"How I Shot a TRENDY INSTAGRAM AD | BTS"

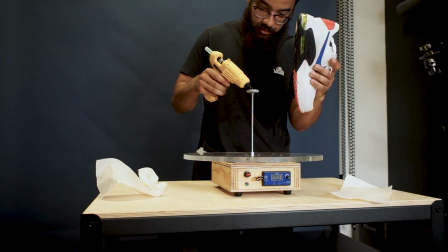4:17 It wasn't entirely rigid, but it worked for my case. And then I just took some hot glue and I put that on the film canister lid and then put the shoe right in the center.
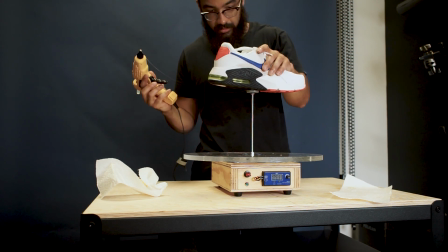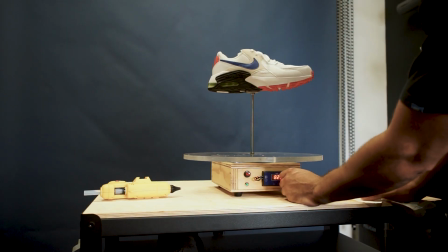So the mistake I made here is I didn't stylize the shoe how I wanted it before I put it on, so I ended up having to taking it off.
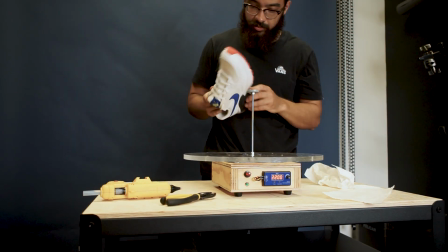4:51 Always stylize your products and then put it in the final placement.
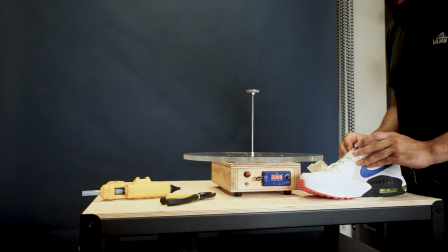4:54 So in this case, I just wanted the shoelaces undone and then pull out the tongue of the shoe so the Nike Air logo was actually showing. Now with that, our product is set up and we're able to move to lighting.
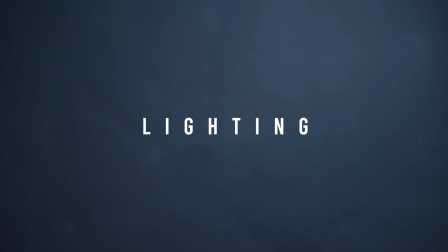5:07 For this video, I'm using two lights, and these are the Godox VL150s.
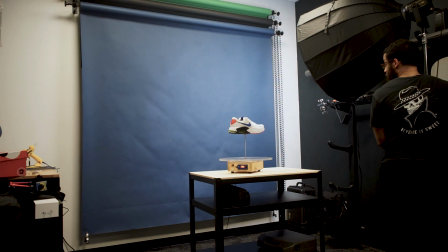5:12 And I have two diffusers. In this case, I have a dome softbox and then a linear dome softbox.
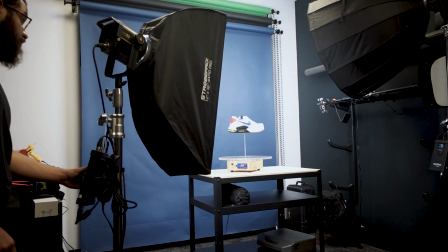5:18 The reason I'm using two lights like this is I want to fill both sides of the product as well, light the background evenly throughout.
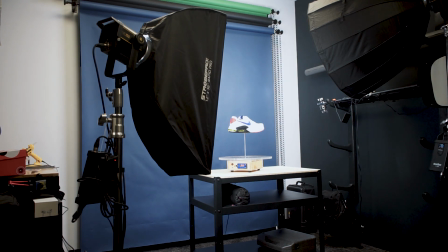5:24 So when we go into post-production, it's much easier to do our effects.
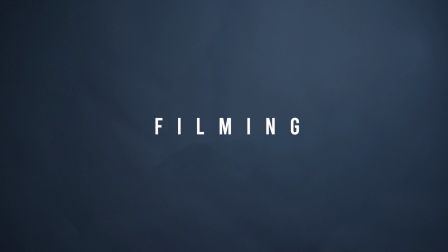5:28 The first sequence you see in the video is one shot, and this shot is this of the shoe rotating.
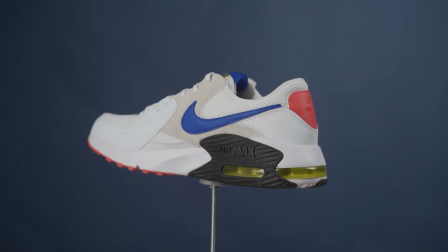5:38 So I stationed my camera on the tripod at the shoe's height and locked it off.
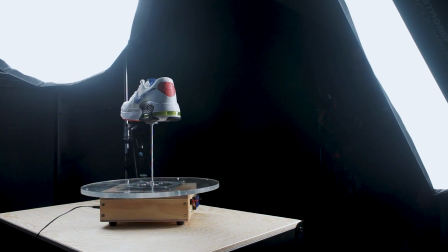5:43 And then I basically just turned on the turntable and have it rotating.
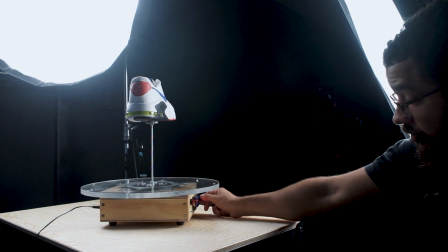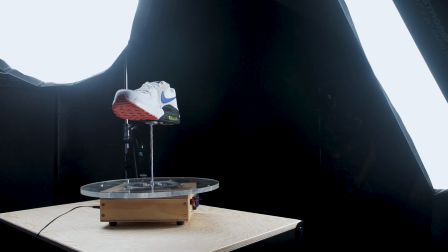5:54 So when I'm shooting this object, my aperture is set at f4, and the aperture is basically the iris of the camera. The lower the aperture, the more the iris is open, and that gives you more light coming into the sensor, but also gives you a shallower depth of field.
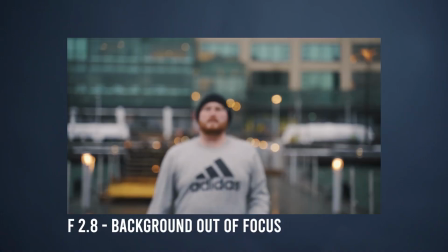6:09 So that means your plane of focus is very small.
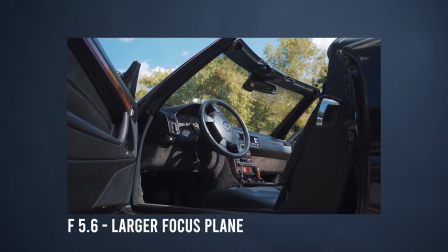6:12 But when you increase your aperture, the plane of focus gets wider, and then much more is in focus, but you don't get as a shallow depth of field. But that is a very stylized thing, and when you're shooting products, you generally want to use a higher aperture so everything is in focus in the product. You don't want to just be highlighting like the tip of the shoe, or in this case, just the logo. If you want to do that, you can, but in this case, for this shot, I wanted to basically focus on all of the shoe.
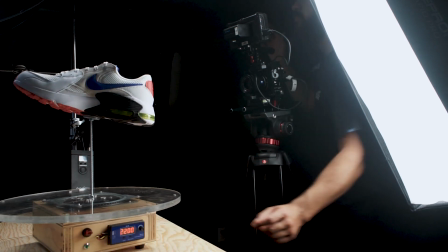6:38 So it was trial and error with shooting the first shot. Sometimes the shoe was tipping due to just the weight of the shoe. And then in another case, it just wasn't tilting on the exact plane I wanted to. It was like tilted and then it would rotate like that. So I had to try a bunch of times just to get the shoe where I wanted. And after that, this is the final shot.
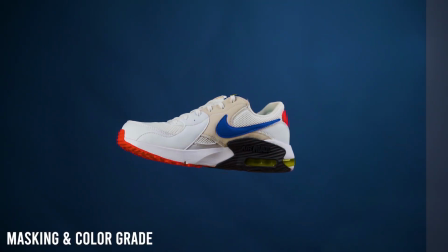The next shot in the sequence is still shot on a tripod,
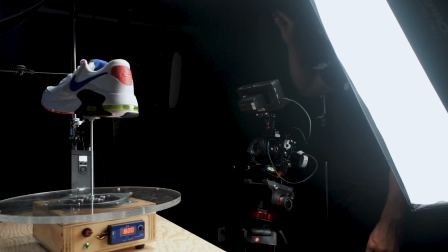7:15 but I have the tripod tilted up, and then I have the rotation of the shoe landing on the logo.
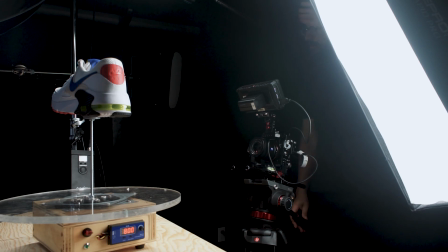7:21 So I just do a bunch of trial and error to actually get that shot and that movement, and then this is the result.
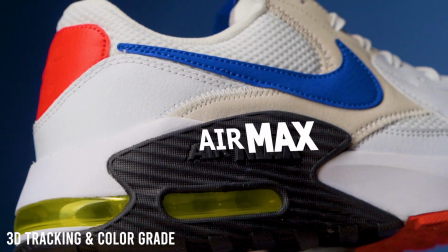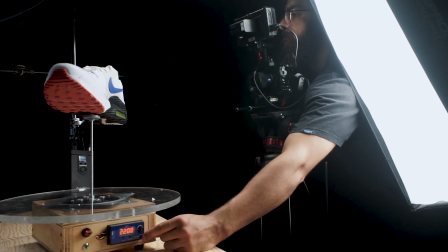7:32 For this shot, I did a similar thing, but I'm tilting slightly down at the shoe, and then I just wanted the logo to pass through the lens, and that was it.
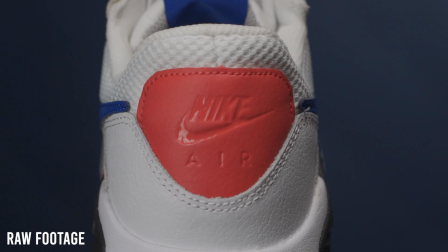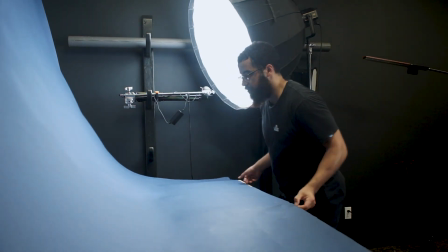7:48 Now I'm just setting up here for the last shot, which is known as your hero shot. So this is just basically the final shot of the sequence that shows you what the product is.
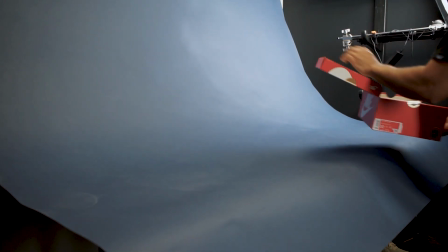7:57 In this case, it's just a shoes with a shoebox, but stylized in a nice manner.
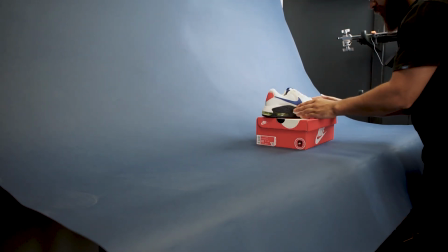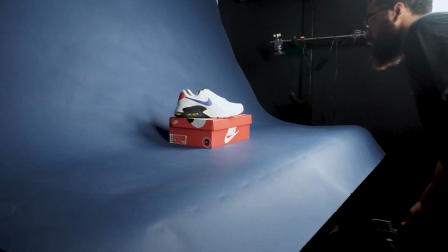8:09 And then for the last couple shots in the sequence, I just basically took the camera and held it close to my body,
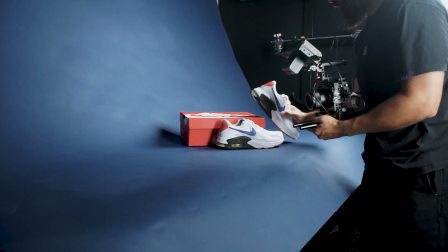8:16 and these were all shot at handheld at 120 frames per second, so I can slow it down in post and have that smooth motion.